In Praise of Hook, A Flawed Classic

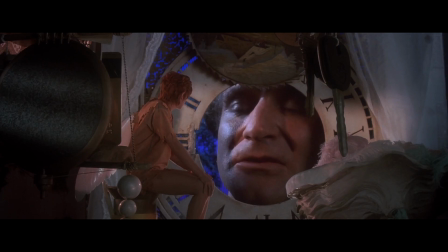500s
I want the Disney remakes to be more daring spins on their source material, and I think Hook is a good example of that theoretically.
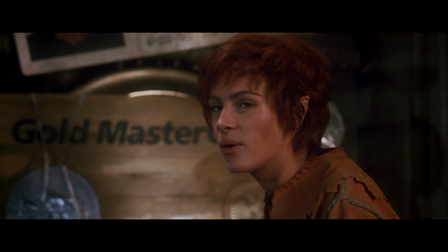506s
But in this specific take on Peter Pan with this specific actor, the movie would have actually benefited from a more traditional adaptation.
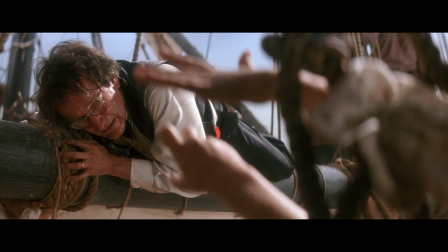513s
One where Robin Williams can act like a kid for the duration of the movie.
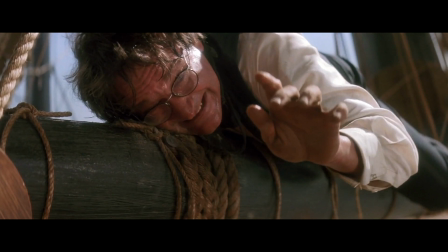517s
I still love Robin's performance here, but it's a case where the actor was more suited to the idea of the part and not the actual part is written.
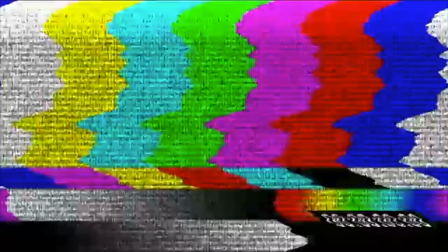523s
Okay, but what about Hollywood's other reigning Peter Pan?
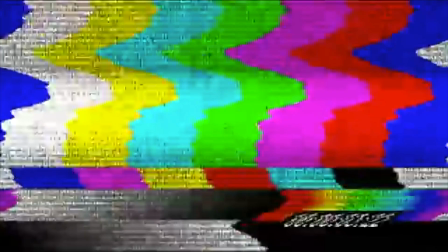530s From the movie of the year comes the soundtrack of the year, Hook.
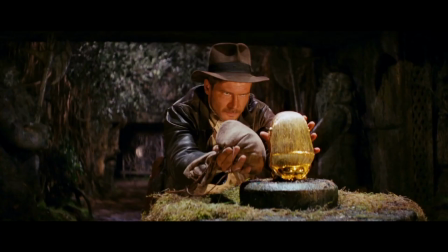537s
After helming successful family films like E.T., action franchises like Indiana Jones,
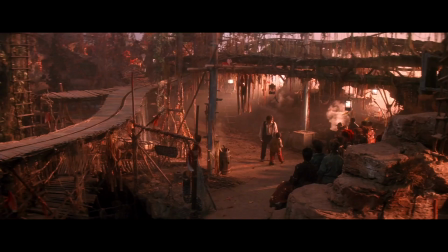542s
and films that evoke pure awe like Close Encounters, Spielberg does feel like the perfect fit for Peter Pan. I guess I'm a bit typecast to have directed this movie, but sometimes it's fun to accept the typecasting of oneself. But since its release, the biggest critic of Steven Spielberg's Hook is Steven Spielberg. I felt like a fish-out-of-water making Hook.
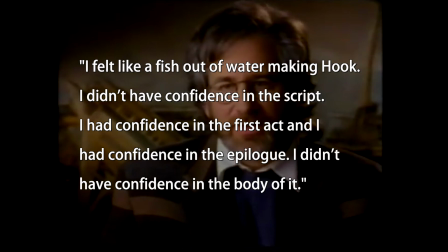562s
I didn't have confidence in the script. I had confidence in the first act, and I had confidence in the epilogue. I didn't have confidence in the body of it.
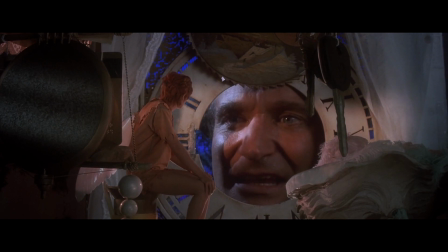568s
Now, given the criticisms I just made about the second act, you'd think that I'd be inclined to agree with this.
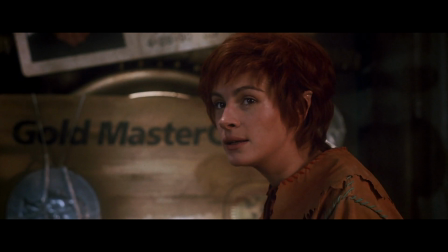573s
But if you break down the scenes of the second act, all of them are purposeful and move the story forward.
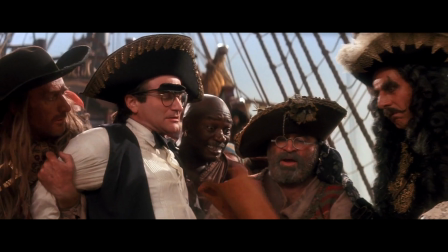579s
Act 2 starts with Peter arriving in Neverland and with Hook learning that he's no longer his former self, but giving him three days to train.
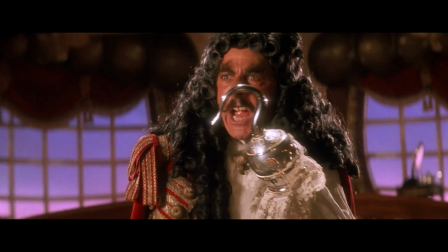586s
Then the Lost Boys don't recognize him as Pan either, but they agree to help him. Hook decides to try and convert Jack and Maggie to his side.
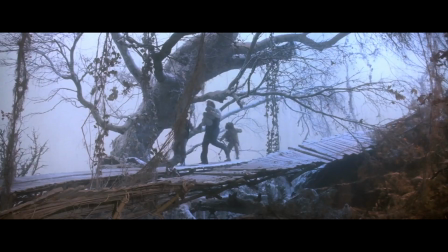592s
Peter trains, but struggles, and gosh, I'm sorry, I love this montage where there are three Robin Williams's in one shot.
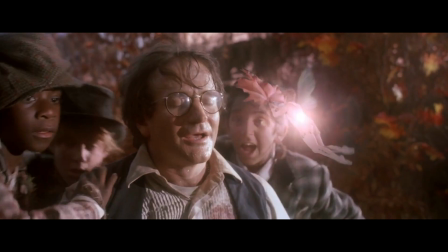599s
Even the less good Spielberg movies are consistently remarkable. Hook then puts his plan into action.
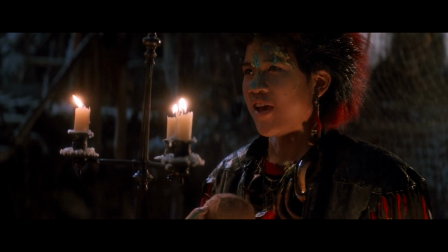605s
Peter learns the power of imagination, the first hint that he really is Pan and that he can actually fight, where he wins a victory over his secondary opponent, Rufio.
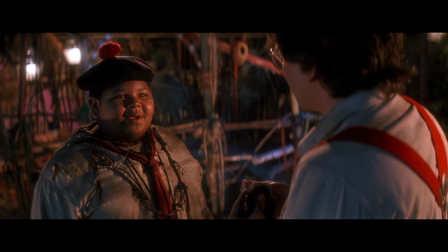613s
He has a scene with Thudbutt, yes, that really is this character's name, which is about him missing his mother and Peter missing his kids.
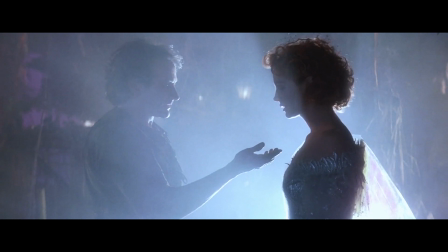619s
At the midpoint, Peter sees that he may have lost Jack to Hook, which sends him to his low point and fills him with determination to become Pan again.
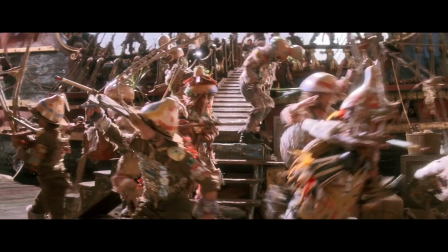627s
He succeeds, and then there's that scene with Tinkerbell before they all rally for battle. In Act 3, they do a bunch of fighting, the end.
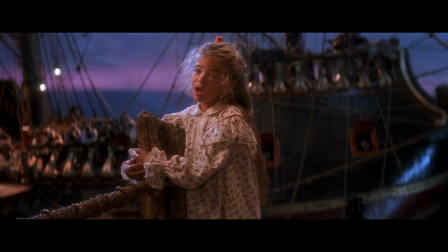633s
There's not a scene in here that I'd take out, except maybe the thud butt scene and then maybe Maggie's song which follows after it,
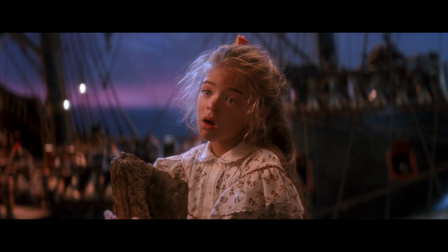639s
since they're not entirely essential and work more as an interval between two busier scenes. So if you wanted to cut them for time, you could.
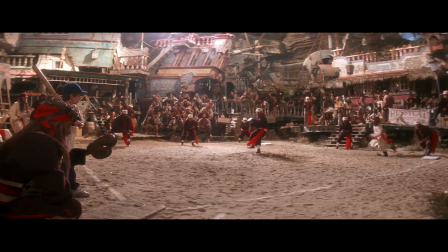646s
The problem isn't so much the structure, It's actually the editing.
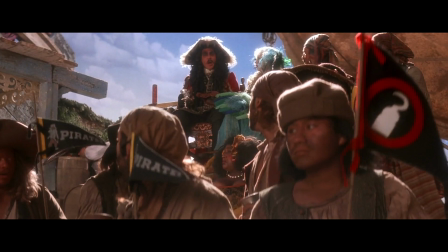649s
When I came back to watch this movie for this video I was shocked to see that it was two and a half hours long And I think the reason for
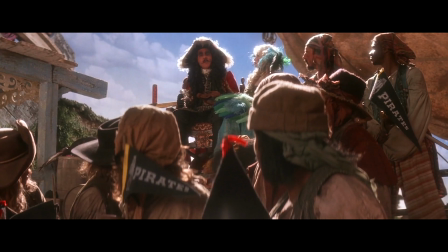655s
this isn't that it has too many scenes or that it has the wrong scenes But that each scene could be edited down a
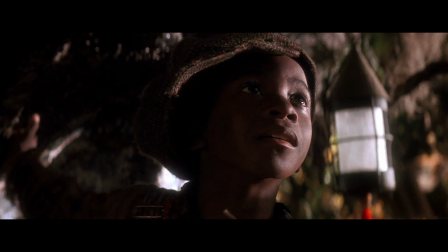661s
little. Like we don't need this many reaction shots from the Lost Boys to everything that happens, but the movie just loves schmaltzy heartwarming scenes.
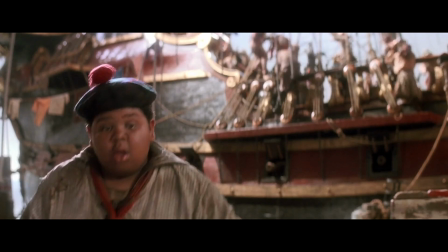670s
We probably don't need to see Thudbutt roll up into a bowling ball twice or see Smee take his time with every pitch.
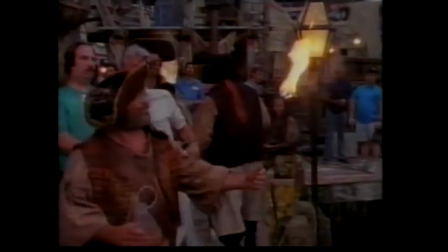676s
And Bob Hoskins is just very, very funny. I mean, my biggest challenge with Bob Hoskins was the stuff that I couldn't use in the movie because he gave me so much wonderful stuff.
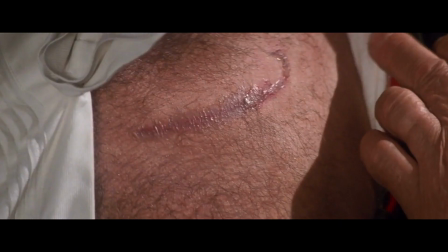685s
And if I'd use it all, it would have been called a smear for the book. Yeah, Bob Hoskins really is great in this.
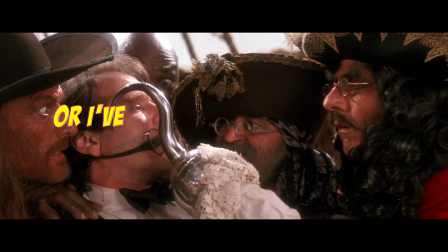691s
I mean, some of his dialogue is just...
Fairy Footprints, Captain. He's Peter Pan or I've got a dead man's dingy.
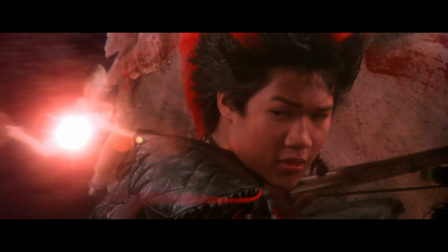698s Or I've got a dead man's dingley.
Priceless.
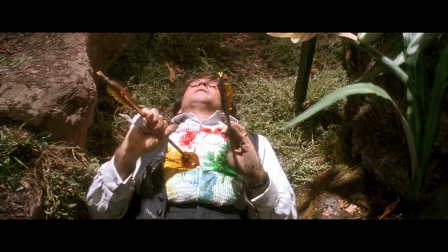703s
Anyway, point being, this is not a very complicated movie,
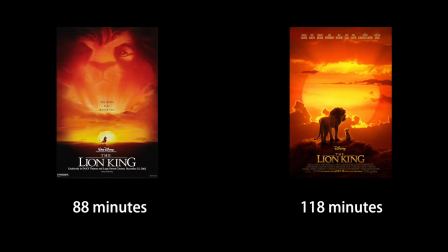706s
and there's a punchier 90 minute to two hour film in here that's buried under a lot of indulgences.
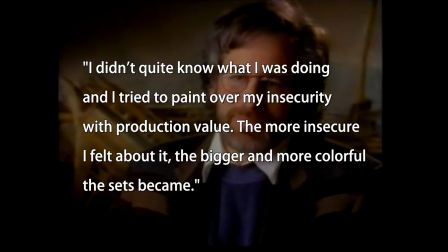712s
Which, hey, is another thing it has in common with the new Disney remix, since they're all a half hour too long!
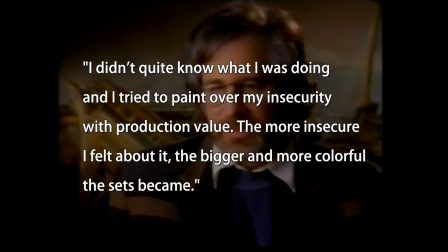717s
In that interview quoted earlier, Spielberg continues, I didn't quite know what I was doing, and I tried to paint over my insecurity with production value.
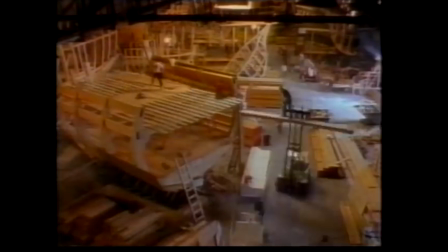724s
The more insecure I felt about it, the bigger and more colorful the sets became. And boy oh boy, did the sets become big and colorful.
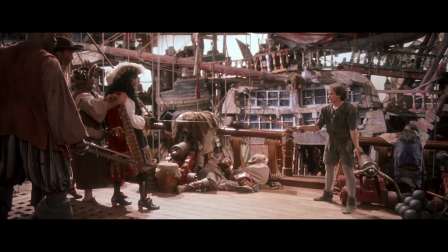731s
We've got penguins running around and animatronic flowers and a hundred extras all in one shot and holy moly the swords light up with sparks when they collide.
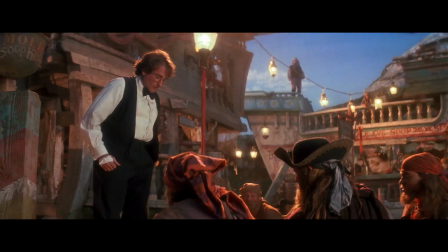739s
Why? Because it's awesome. For a lot of people I understand that the production design is off-putting.
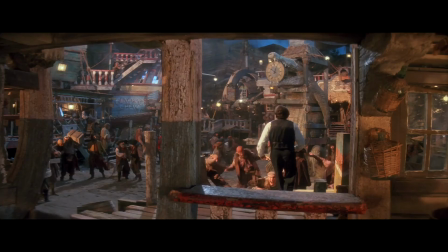744s
Siskel called them artificial looking and I think he's right. I just don't think it's a bad thing.
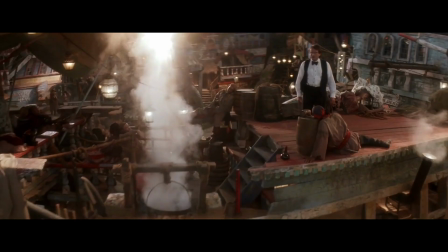749s
Everything filmed in Neverland feels like it's being shot in a studio, which it was. More than that, the sets feel like they are sets.
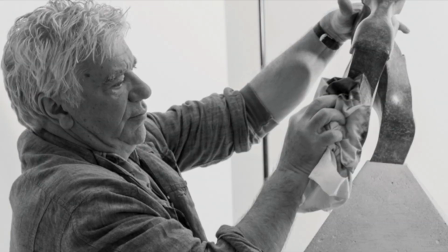755s
One of the reasons the movie might look like this is because Spielberg hired John Napier to be the visual consultant on the film.
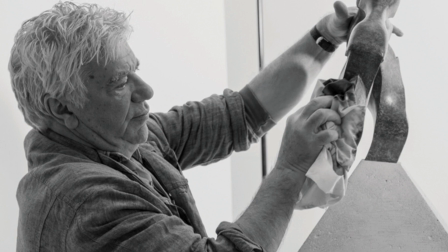762s
Napier is a legendary costume and set designer for a bunch of musicals,
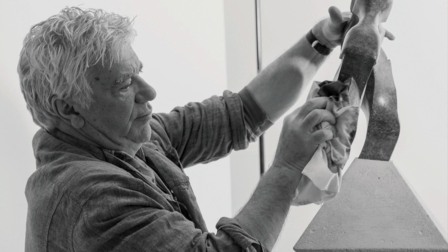767s
and Spielberg hired him after he was impressed with his work on... cats?
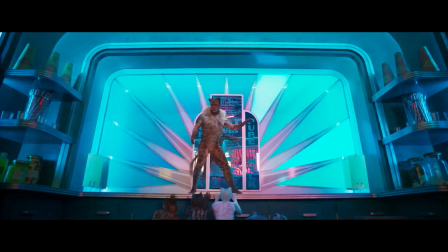774s
Cats?! Oh my god, cats?!
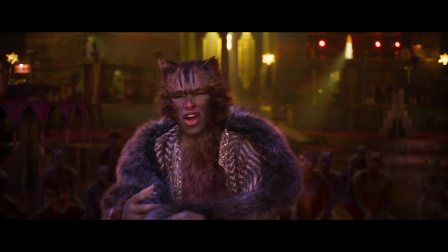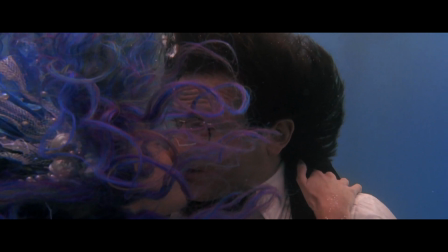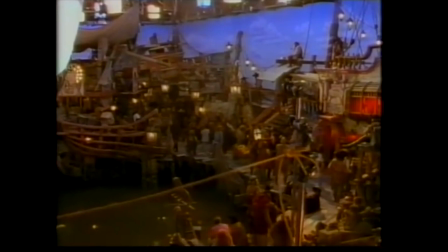792s You know, and thanks to, you know, to John Napier and Norm Garwood and their brilliant team of artisans and you know the sets were spectacular."
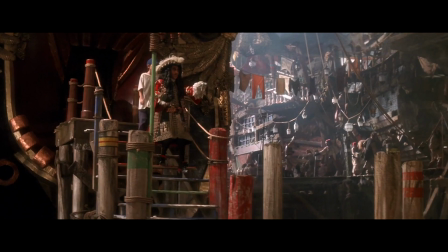801s
Okay, okay, why am I freaking out? Well, because Hook essentially has the set design of a musical.
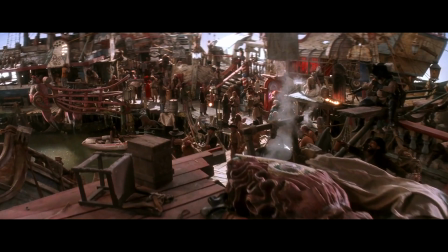806s
It just isn't one, even though it was initially envisioned as one early on in development. But once you start looking at the movie through this lens, a whole lot starts to make sense.
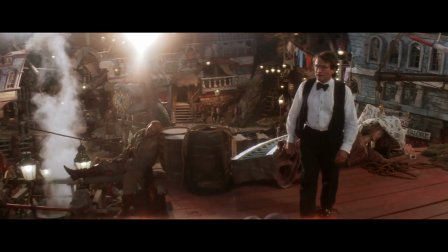814s
The multi-level design of the port feels artificial and over indulgent for a regular movie, but you can picture a dance number breaking out at any moment.
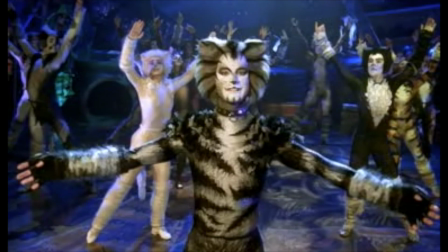823s
Rufio's hair is ridiculous for a place with no hairspray, but he looks like he just finished acting in a production of Cats.
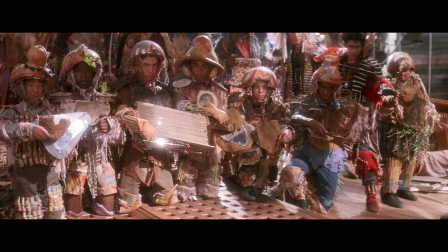830s
A lot of the action at the climax is somewhat pantomimed.
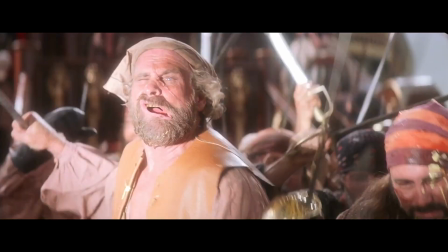832s
The bad guys have swords but are somehow defeated by children with paint and mirrors, but the over exaggeratedness of their reactions would fit better on stage.
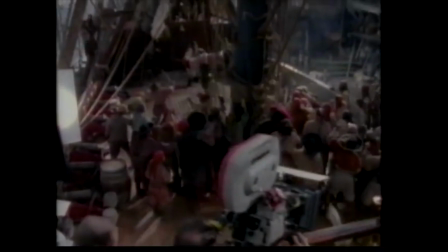841s
Now I don't want to make too much of this because it's guesswork to figure out who was responsible for what on any given film and there are many, many other people responsible for the visuals of Hook.
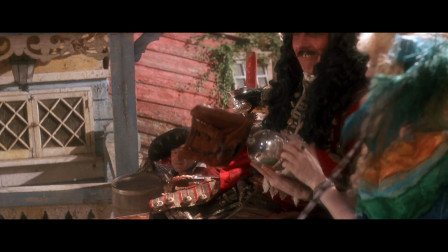850s
But the thrust of what I'm saying is that the aesthetics, while off-putting to some audiences don't just come from nowhere, but could be influenced by the sensibilities of stage productions.
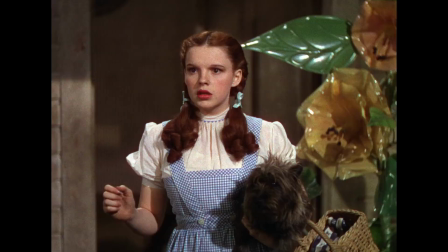858s
And we tend to give musicals more leeway here. They're allowed to be more whimsical.
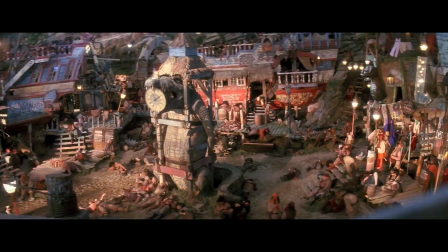863s
We've already suspended our disbelief enough to accept that people are singing, so why not a world that looks like this?
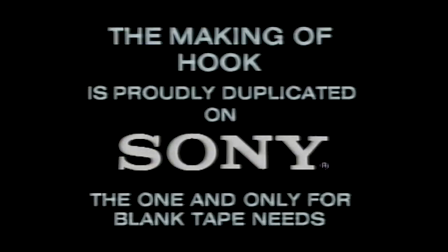869s The making of Hook is proudly duplicated on Sony blank tape.
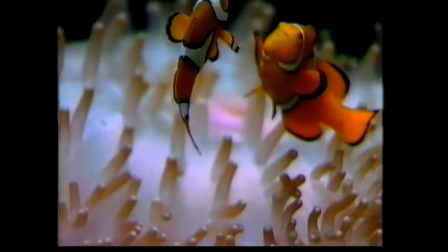874s
So when I was researching this video, I found this making of documentary for Hook on YouTube.
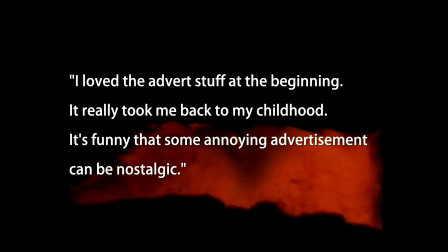879s
That's where all these advertisements came from. And the top comment on that video is, I loved the advert stuff at the beginning.
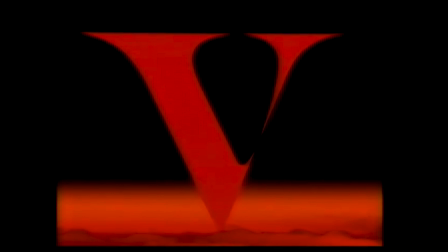885s
It really took me back to my childhood. It's funny that some annoying advertisement can be nostalgic.
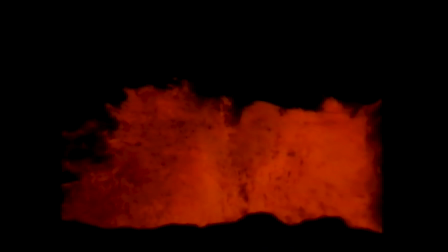890s
It's like the purest form of nostalgia, because you only like it because it's recognizable.
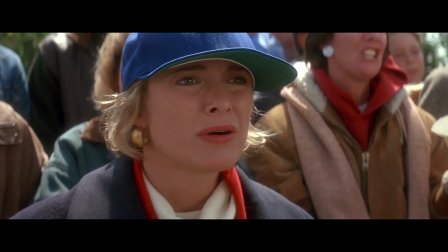895s
The clips themselves are ultimately just a bunch of random images and sounds, but the memories they evoke are powerful and real.
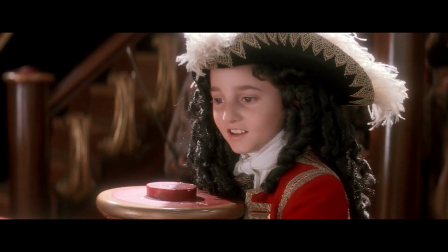901s
And it's how I feel about a lot of the things in this movie, things I like, but I can't craft an argument around.
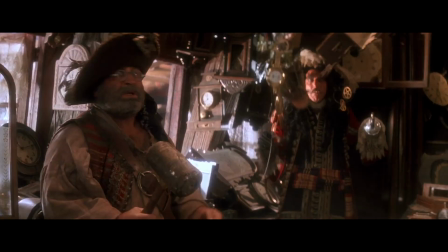906s
I like when they say bangarang.
Bang around!
I like how Jack reacts to Smee bashing a clock.
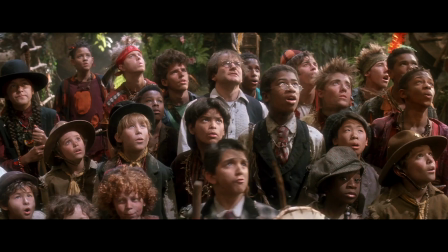917s
I like the way they chant Rufio.
Rufi-ho! Rufi-ho! Rufi-ho!
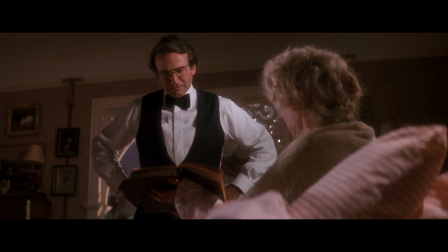923s
I liked all this stuff as a kid, and I like it more now. And that's why our whole entertainment industry is tilted toward exploiting nostalgia.
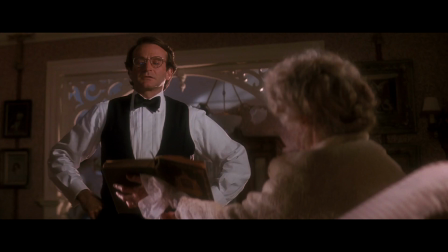931s
And Hook itself is no different in that regard. It also exists to capture the nostalgia people had for Peter Pan.
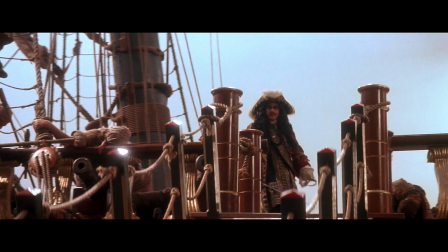937s
But as a film, it's also suspicious of nostalgia. It's the villain of the movie that wants to keep reliving the past again and again.
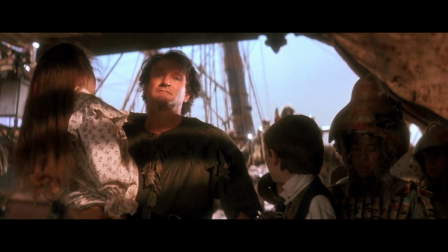945s I vow there will always be daggers bearing notes from James Hook. They will be flung at the doors of your children's children's children.
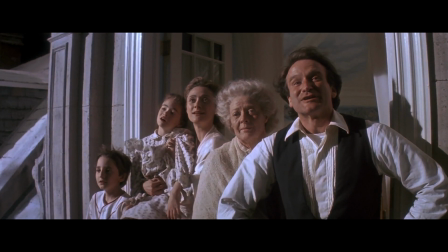954s Do you hear me?
Meanwhile, the hero has to return to a childhood memory, but only long enough to revitalize his adult life.
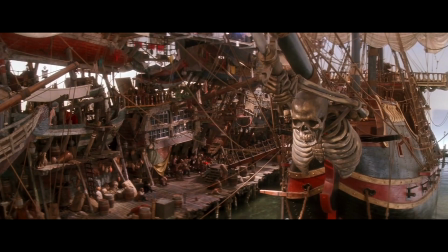962s
And then he has to close the book and move on. That theme extends to the set design too, which doesn't just feel like Neverland, but sort of feels like Disneyland as well.
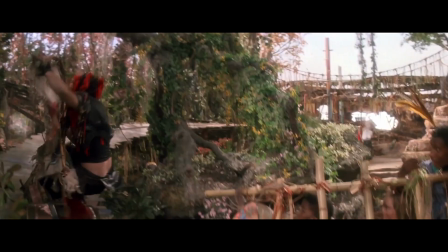971s
The port scenes feel like a theme park complete with cute little gift shops, and there's even a literal roller coaster in the Lost Boys hideout.
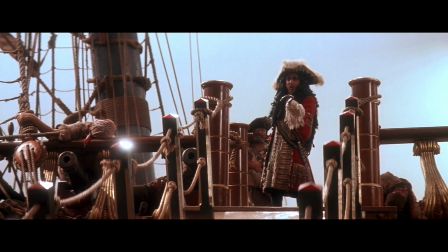978s
Roger Ebert criticized the movie's take on the material saying that it had nothing urgent to say, but retroactively, Hook feels more urgent than ever.
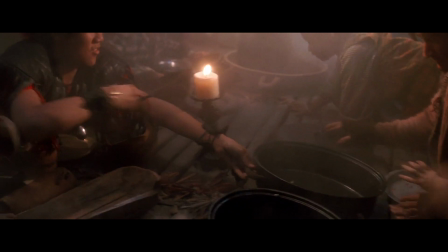985s
In the age of remakes, Hook tells us to move on from the past and the fantasies that defined us as children.
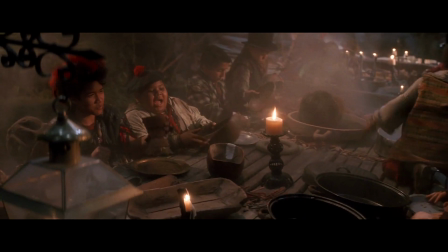991s
It's impossible for me to completely unspool my own nostalgia from this movie when looking back on it.